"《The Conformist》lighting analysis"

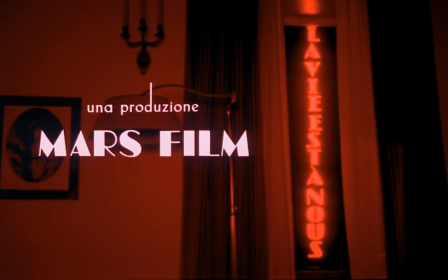Hello everyone, this time I want to share one of my favorite films. The Conformist.
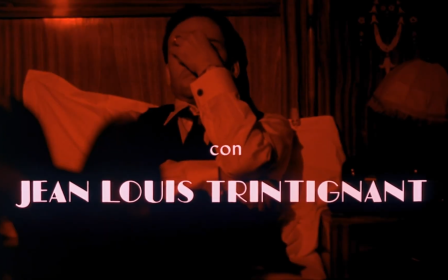The film tells the story of Italy under the influence of fascism during the World War II.
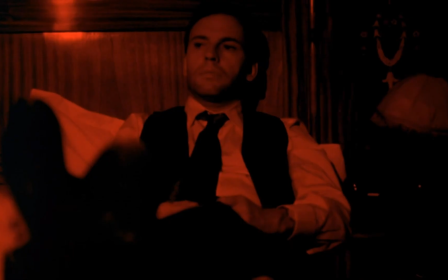The main character Maslow lost the direction of life, eager to live a normal life.
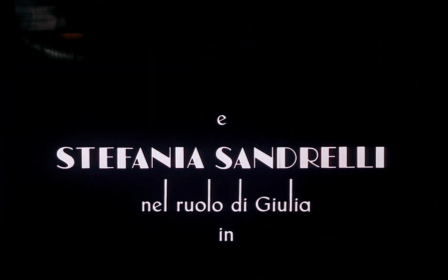Choose to work for the fascists to kill his teacher seen as his father.
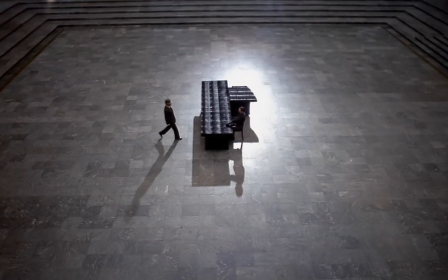The director Bertolucci and cinematographer Vittorio Storaro used a lot of lighting
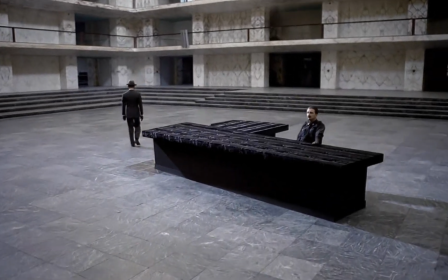techniques in this film to make Maslow's multiple character states and live tracks visual.
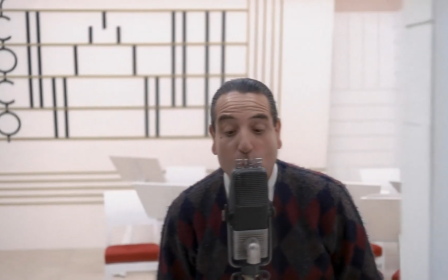What I want to share this time is my lighting analysis of this film.
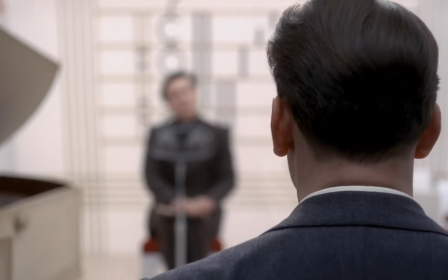In the film, there are three kinds of main light in the screen, narrating the story about the fate of the characters.
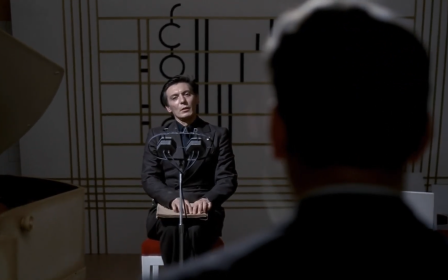The warm light, the dark light, and the cut light. Part 1.
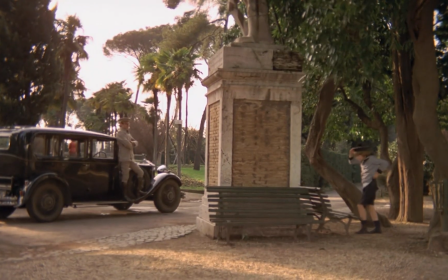Warm light. When Maslow recalls his childhood, the picture is always warm and beautiful,
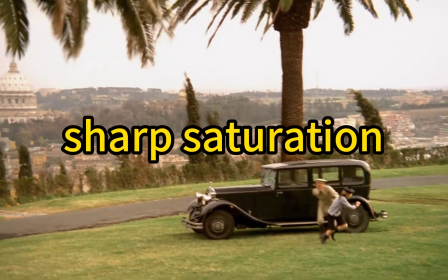mostly shot in natural light, with a sharp saturation. And things are endowed with beauty.
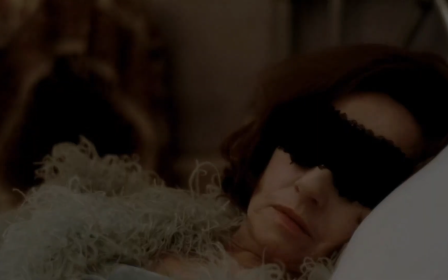Part 2. Dark light. When he arrived at his mother's filthy home, it was dark and gloomy.
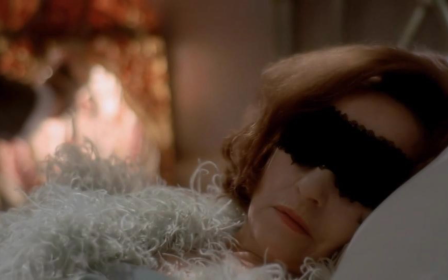At this time, Maslow lights up the room, making the picture light up, and then cuts to the panoramic view of the room,
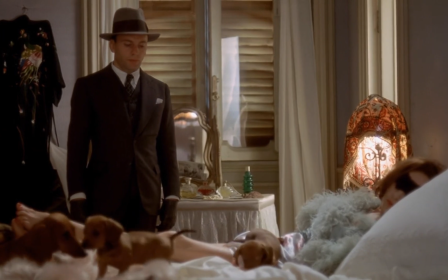indicating that Maslow's heart actually wants his mother to leave the dim life.
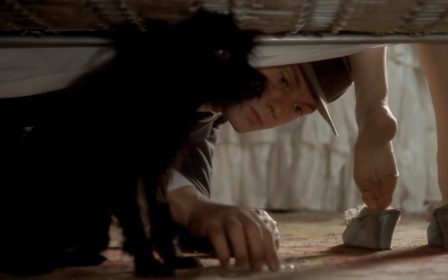After Maslow finds that his mother is still taking drugs, during the conversation between the two,
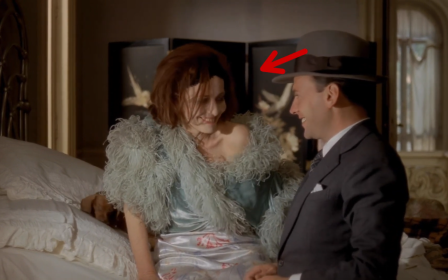the director uses Maslow's tool to cast shadows on the mother's face, which should be covered by the light source,
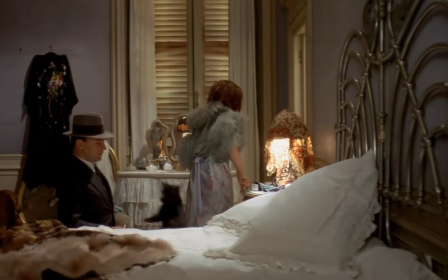forming a clever Rembrandt light. Make the picture look very texture at the same time.
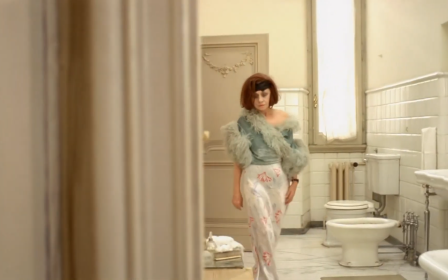The mother's face looks very scary.
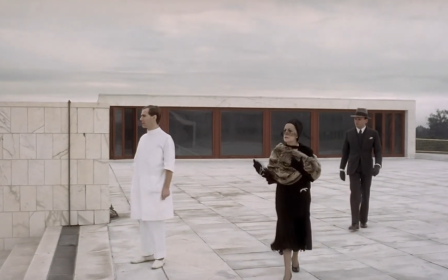Another part that contrasts strongly but is equally gloomy is the mental hospital where Maslow's father is located.
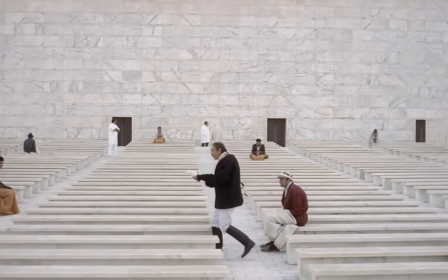The entire scene is covered in grey and white, including the clouds overhead and the floor at the bottom of the feet.
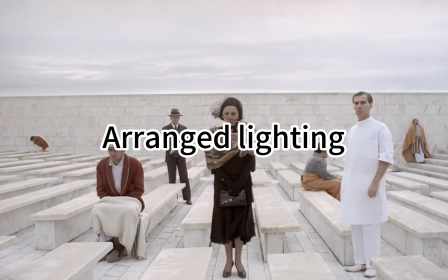And even the director used evenly arranged lighting to make the characters have no shadows,
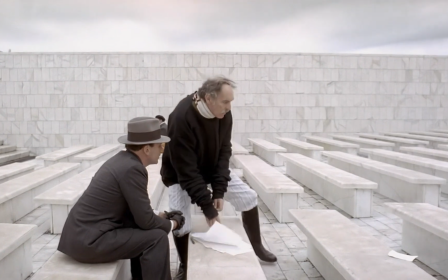means that Maslow cannot find the answer he wants from his father.
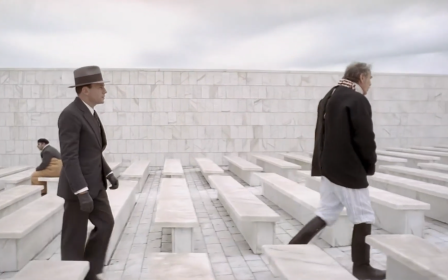Maslow had wanted to follow other people's shadows all his life, but now he couldn't see the shadows around him.
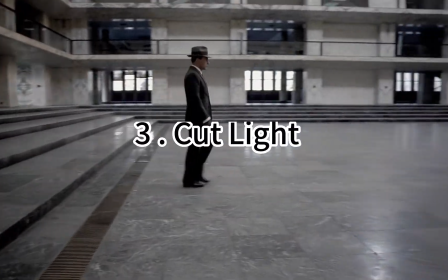Part 3. Cut light.
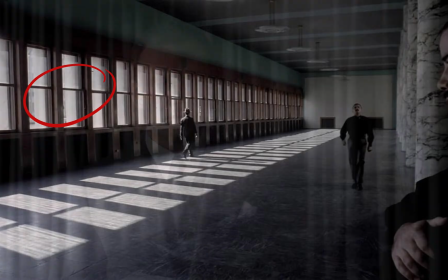The director makes a lot of use of the window gap, so that the light on the character sometimes comes and goes,
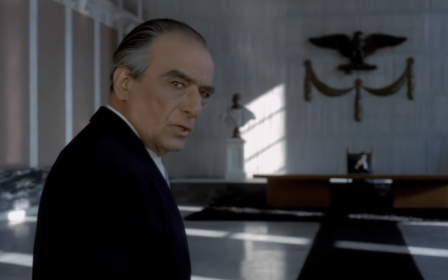and the light on the face flickers on and off, representing the uncertainty of his road,
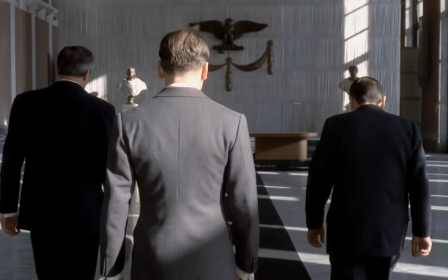the hesitation and trance in his heart, and the uncertainty about the future. But his potential idea guides him forward.
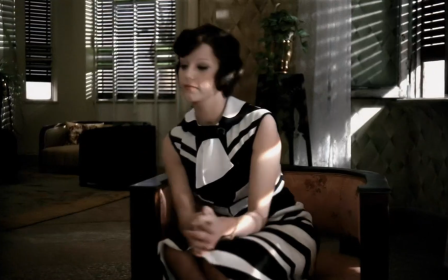There are his marriage and work in that area.
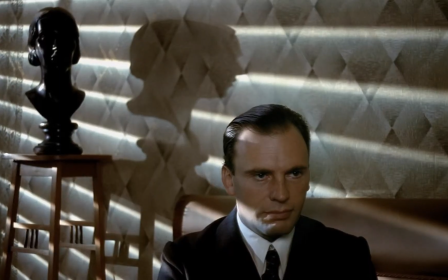There was a fierce, burning trace of the sun on everything, and shadows cut around him like hardknife.
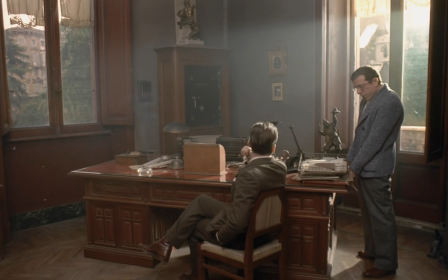Next, I want to share one of my favorite moments. I was amazed at the use of light and shadow in this scene.
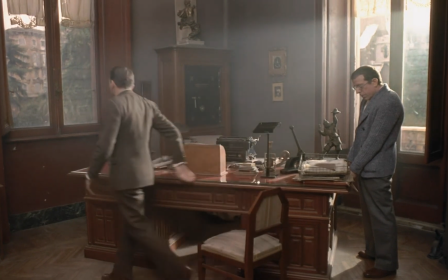Just by the act of opening and closing the window to visualize the cave theory they are talking about.
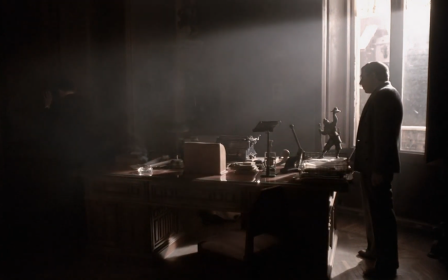At the beginning of the conversation,
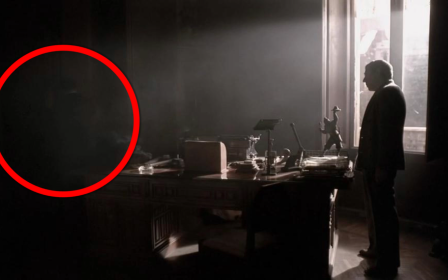Maslow closed the window, and the left side of the picture lost the lighting and fell into darkness, and the contrast between the left and the right side of the picture was obvious,
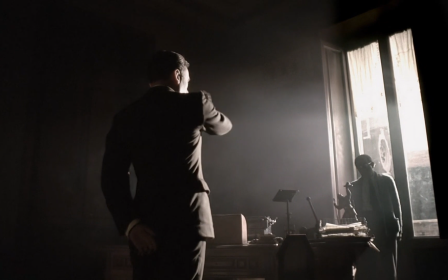means that Maslow's life choice is opposite to the bright future and wrong.
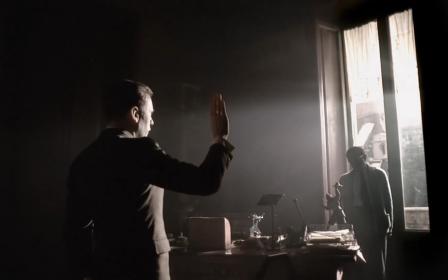Portando delle statue di legno e di pietra.
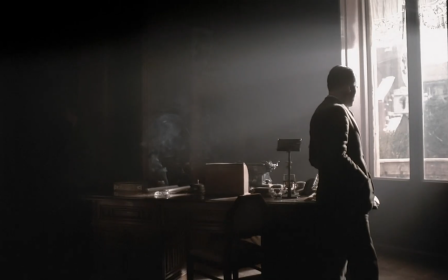Le statue sono più alte di quel muro.
After the end, Quadley violently opened the window, and the light entered the house.
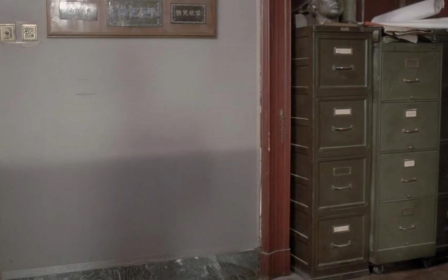The disappearance of the shadow of Maslow on the wall implies no matter whether the shadow caused by his teacher real or not,
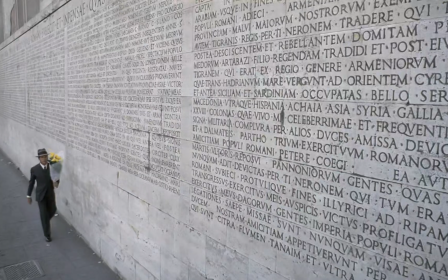but at least it is a kind of hope. And Quadley's departure makes Maslow lose the shadow.
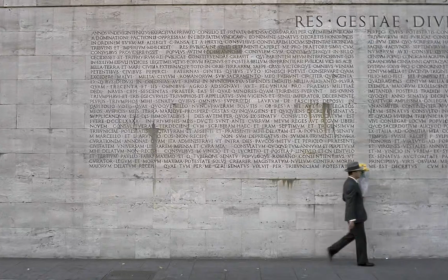The use of light in this part makes the fate choice and the tangle of the two characters visual, which makes me sigh the charm of lighting once again.